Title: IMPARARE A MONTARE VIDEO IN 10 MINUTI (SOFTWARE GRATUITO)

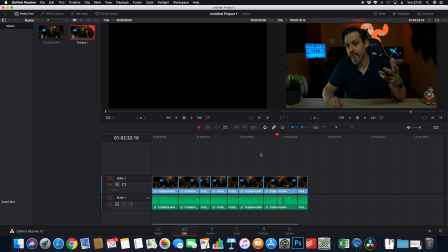(8:10)
Ora vi aggiungo due suggerimenti, che è praticamente quello che io faccio quando vado a montare il video. Se lo notate, io praticamente, come dire, salto con l'immagine avanti e indietro per facilitare la visione e oscurare in qualche maniera,
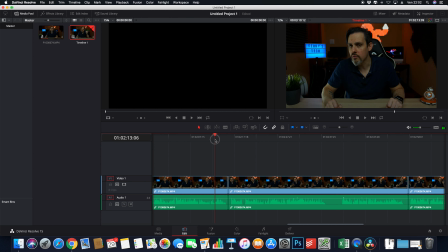(8:27)
mascherare quelli che sono ovviamente questi piccoli salti tra una clip e l'altra. Quello che faccio io ovviamente è andare a cambiare quella che è la dimensione della clip facendo una sorta di effetto zoom,
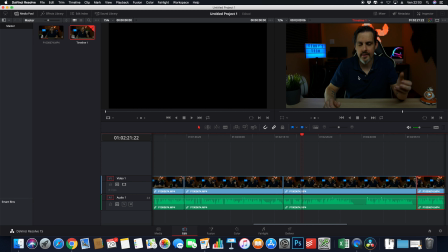(8:41)
e lo faccio, è possibile farlo in questa semplice maniera: andate a selezionare la clip di cui volete cambiare l'inquadratura,
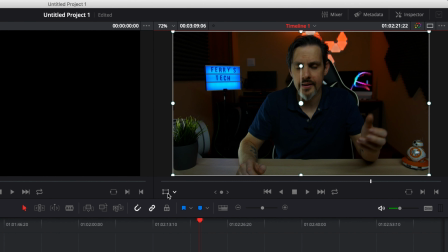(8:49)
cliccate su questo tasto, vedete che sulla freccetta ci sono diversi strumenti, questo si chiama Transform, andate a prendere nell'angolo in basso a sinistra il contorno di questo rettangolo e andate a tirare la clip in questa maniera,
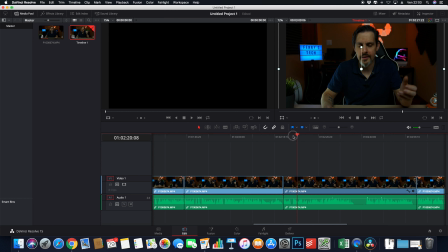(9:03)
andando anche a riposizionarla. L'effetto finale che otterrete ovviamente sarà questo.
La fotocamera e non l'obiettivo. Tutti gli smartphone hanno sistemi di messa a fuoco.
Se ora volete inserire quello che è del materiale di repertorio,
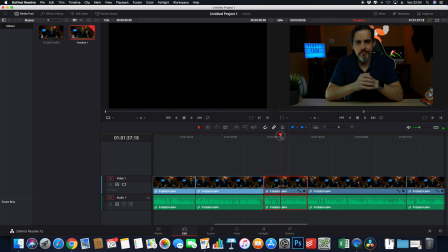(9:18)
qualche immagine per rendere un pochettino più interessante il vostro video, allora potete fare in questa maniera. Andate prima di tutto a prendere l'immagine.
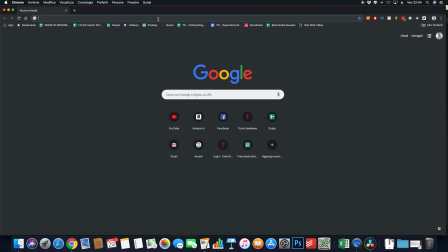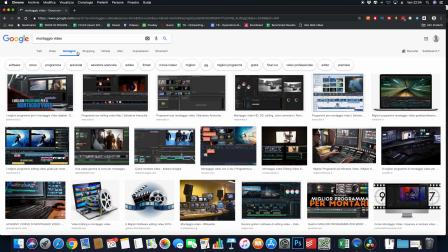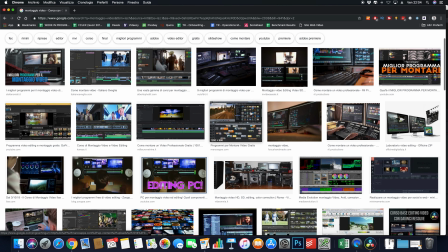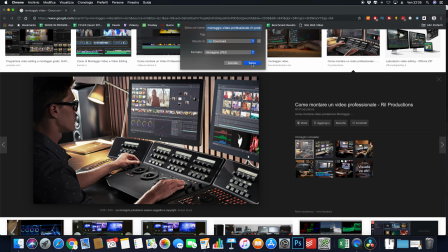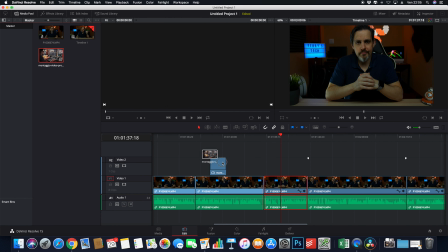(9:57)
e dopodiché trasportiamo la nostra immagine sopra alla timeline, nella posizione che più preferiamo. Ricordatevi che la timeline va dall'alto verso il basso, cioè quello che c'è dall'alto va a nascondere quello che c'è sotto,
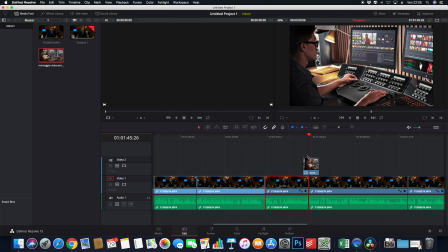(10:15)
quindi la precedenza ovviamente c'è sempre, come detto, dall'alto verso il basso. Ho posizionato l'immagine, il risultato del mio video ora sarà questo.
Ho anche un modello di fascia bassa, però hanno un... Ti do però già un suggerimento perché se...
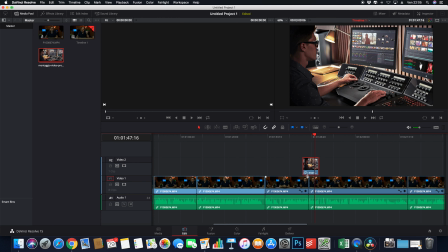(10:28)
Voi potete utilizzare le immagini ovviamente per mascherare quelli che sono i vari salti, dettagli che avete fatto,
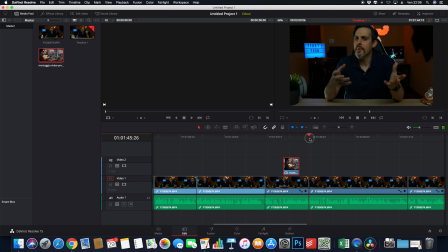(10:35)
o anche semplicemente ovviamente andare a utilizzarle appunto come immagini di repertorio o di aiuto a quello che è il video che state sviluppando.
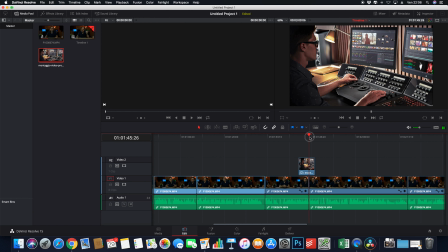(10:44)
Avere un'immagine fissa alle volte non aiuta molto a godersi il video, quindi vi do velocemente un altro suggerimento per renderli un pochettino più, come dire, movimentata con il classico effetto zoom.
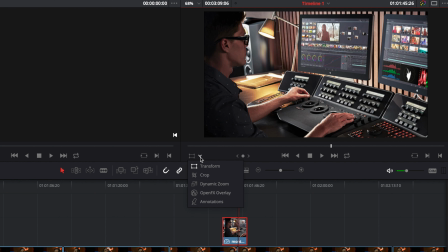(10:57)
Quindi selezionate l'immagine, andate sempre in questa casellina, ovviamente con il transform,
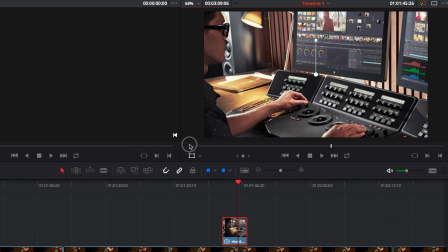(11:02)
e potete sempre andare a spostare l'immagine come volete e come volete appunto posizionarla,
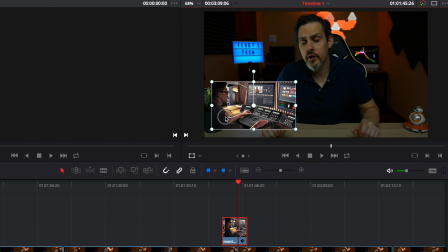(11:08)
addirittura farla più piccola e lasciarla in sovraimpressione. Ma il nostro scopo di ora è quello di effettuare praticamente uno zoom.
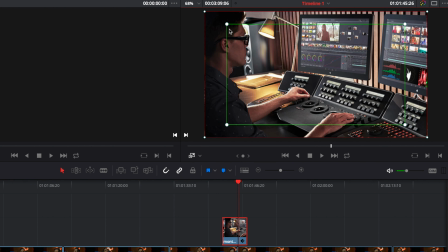(11:15)
Andiamo a selezionare Dynamic Zoom e vedete che ci sono due rettangoli, uno verde e uno rosso. Il verde è il rettangolo di inizio, cioè la dimensione che l'immagine, la parte dell'immagine che deve essere visualizzata all'inizio, e appunto il rosso è quella finale.
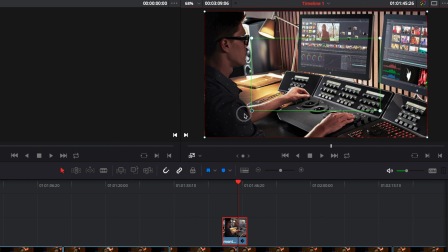(11:33)
Se noi lasciamo così, ovviamente possiamo anche cambiarli, ma lasciamolo ad esempio così, vediamo cosa succede.
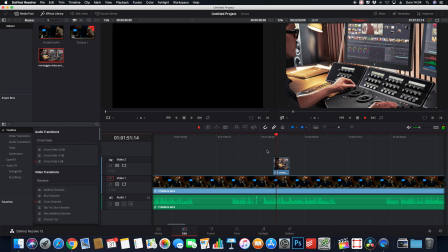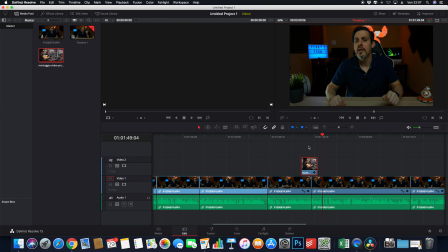(11:46)
Aggiungo un ultimo dettaglio, nel caso in cui vogliate applicare delle transizioni o degli effetti, cose che ovviamente io non suggerisco molto, forse meglio il taglio netto, ma se proprio volete, senza sbizzarrirvi troppo,
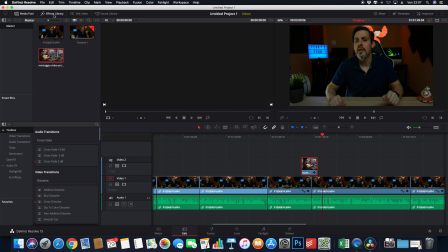(11:59)
basta cliccare su questo tasto Effects Library e troverete proprio qui sotto quelle che sono le varie transizioni.